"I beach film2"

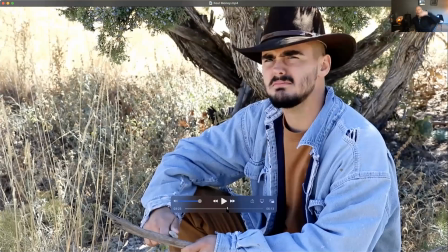He's being yelled at, he's being bullied and pushed on. We should be above him to show him as weak, right? We should be looking down on him because we are seeing through the eyes of the bad guy. So we should be low, right?
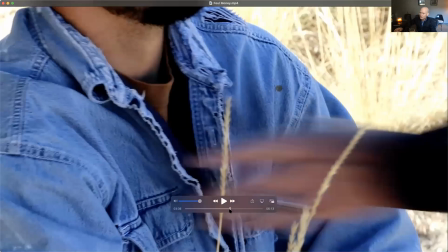Again, here, right? We should be low. We should be above him to be looking down on him. So he appears to be weak and low. But at this point here, we're looking up at him, right?
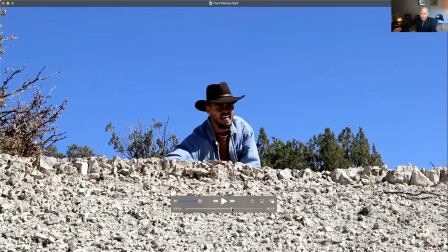Now he is trying to exercise power. We're above him or below him.
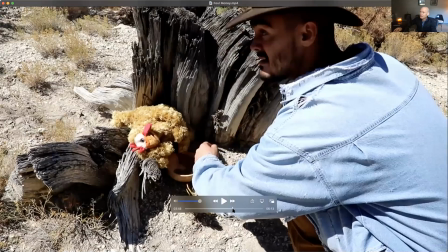He's seen as a little bit more powerful. We are above him now, which we shouldn't be.
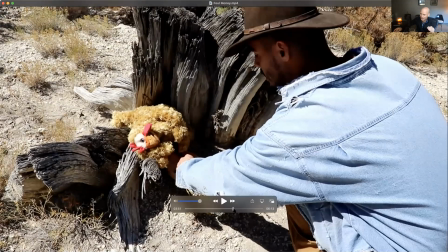We should still be at least on level with him or below him now so that he seems powerful now, right?
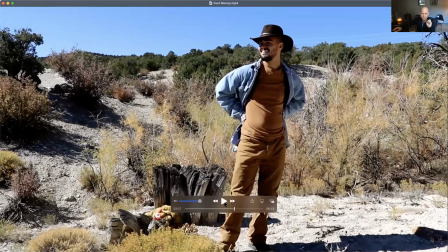All this has to do with the psychological portrayal of the different characters that you're showing.
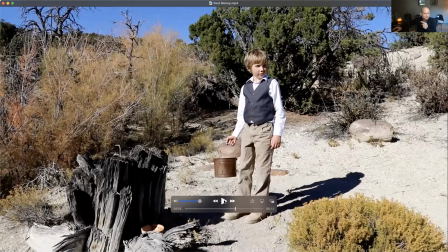Right? Did he hear him? Right? Did he hear the little kid? Is that what made him? Let me hear that again.
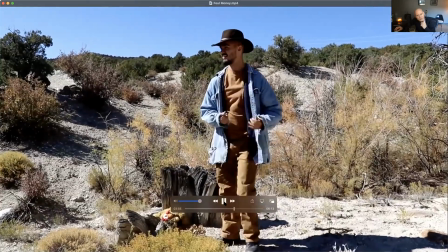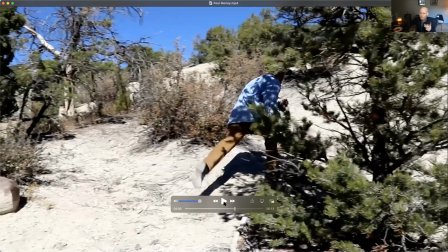Maybe you meant to insert the squeaking bucket. Is that what we needed to hear the squeaking bucket or something like that is why he ran away, right?
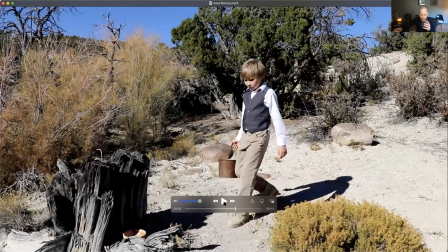I'm presuming. Yeah. So, so that would have been the time to L cut that squeaking bucket in again. I'm sorry, J cut the squeaky bucket in so that we knew why he ran away like that.
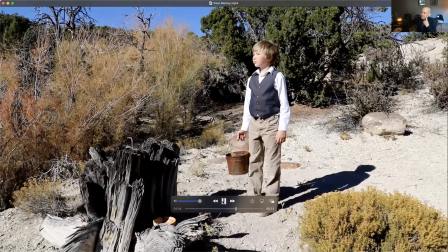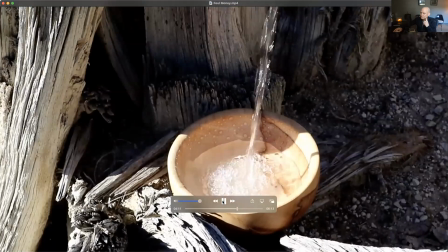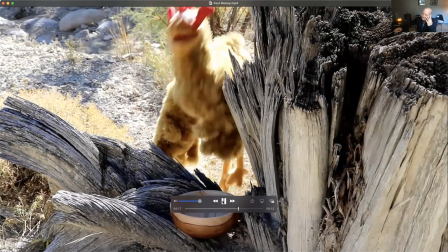That no good rotten piece of shit stole the boy's coin. Oh.
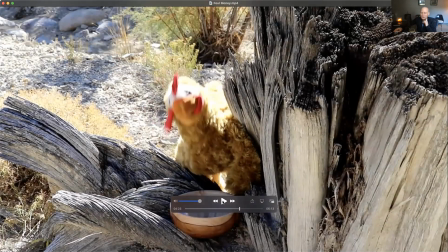He gave me water.
I like the Yosemite Sam kind of reaction. That's pretty funny.
Wait, that's so nice.
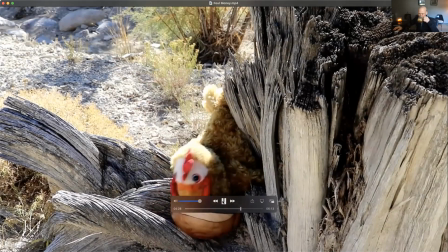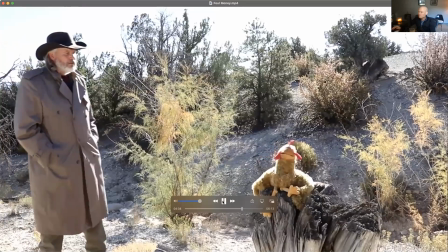Jared. Yeah, Fred, what's up? Well, that man.
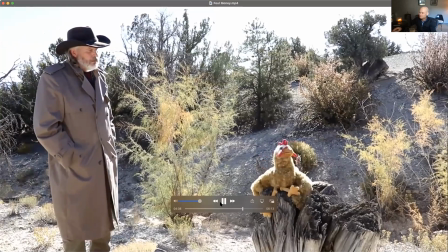The guy you seen the other day?
Sorry for the cut there. We had a little Wi-Fi glitch here on campus, so we'll just jump right back into where we were. I know the video is starting to get a little bit long. I just saw that it was about 27 minutes already. You probably don't care about the length of the feedback, or maybe you do.
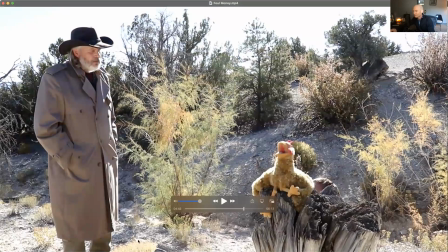But anyway, we'll keep going. I have a little bit more to look at. We still have about 2 minutes left. I won't continue to pick tiny things out.
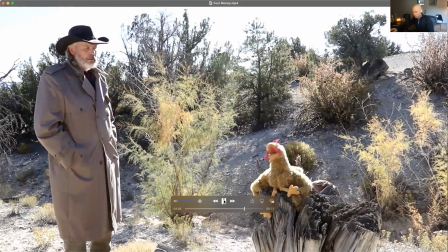We've talked quite a bit about a lot of the finer points already.
The money I've been paying the boy.
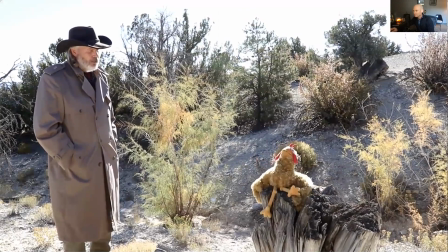Really? All right, I'll see if I can find him and fix this for you.
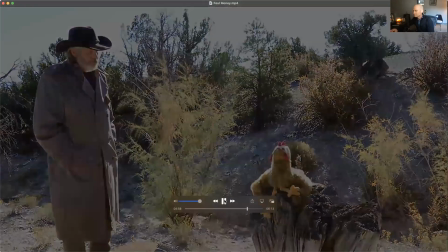All right? Thank you, Sheriff. About damn time you showed up.
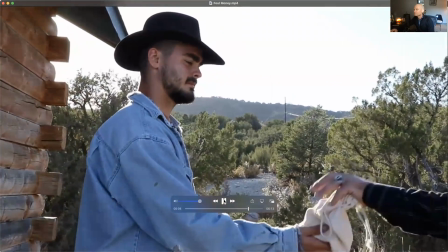Got my money? Take your money. All of it? Yeah, I ain't working for you anymore.
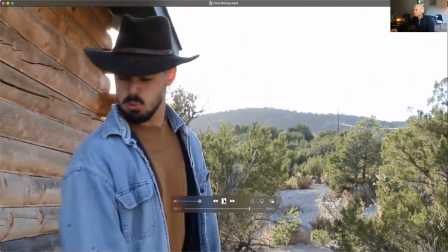You make me sick. Yeah, we'll see about that.
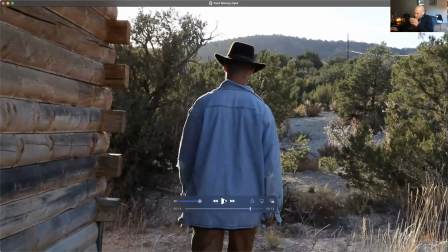So again, yes, we need to know the motivation behind that, right? We need to know, one, why was he working for him to begin with? We have to have some indication of that in order for the story to have more dimension.
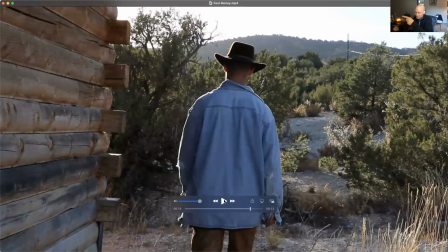And number two, why is he upset, right? Why is he now having this crisis of consciousness? That's number two. Number three, why is it now necessary for a bad guy to kill the guy, right?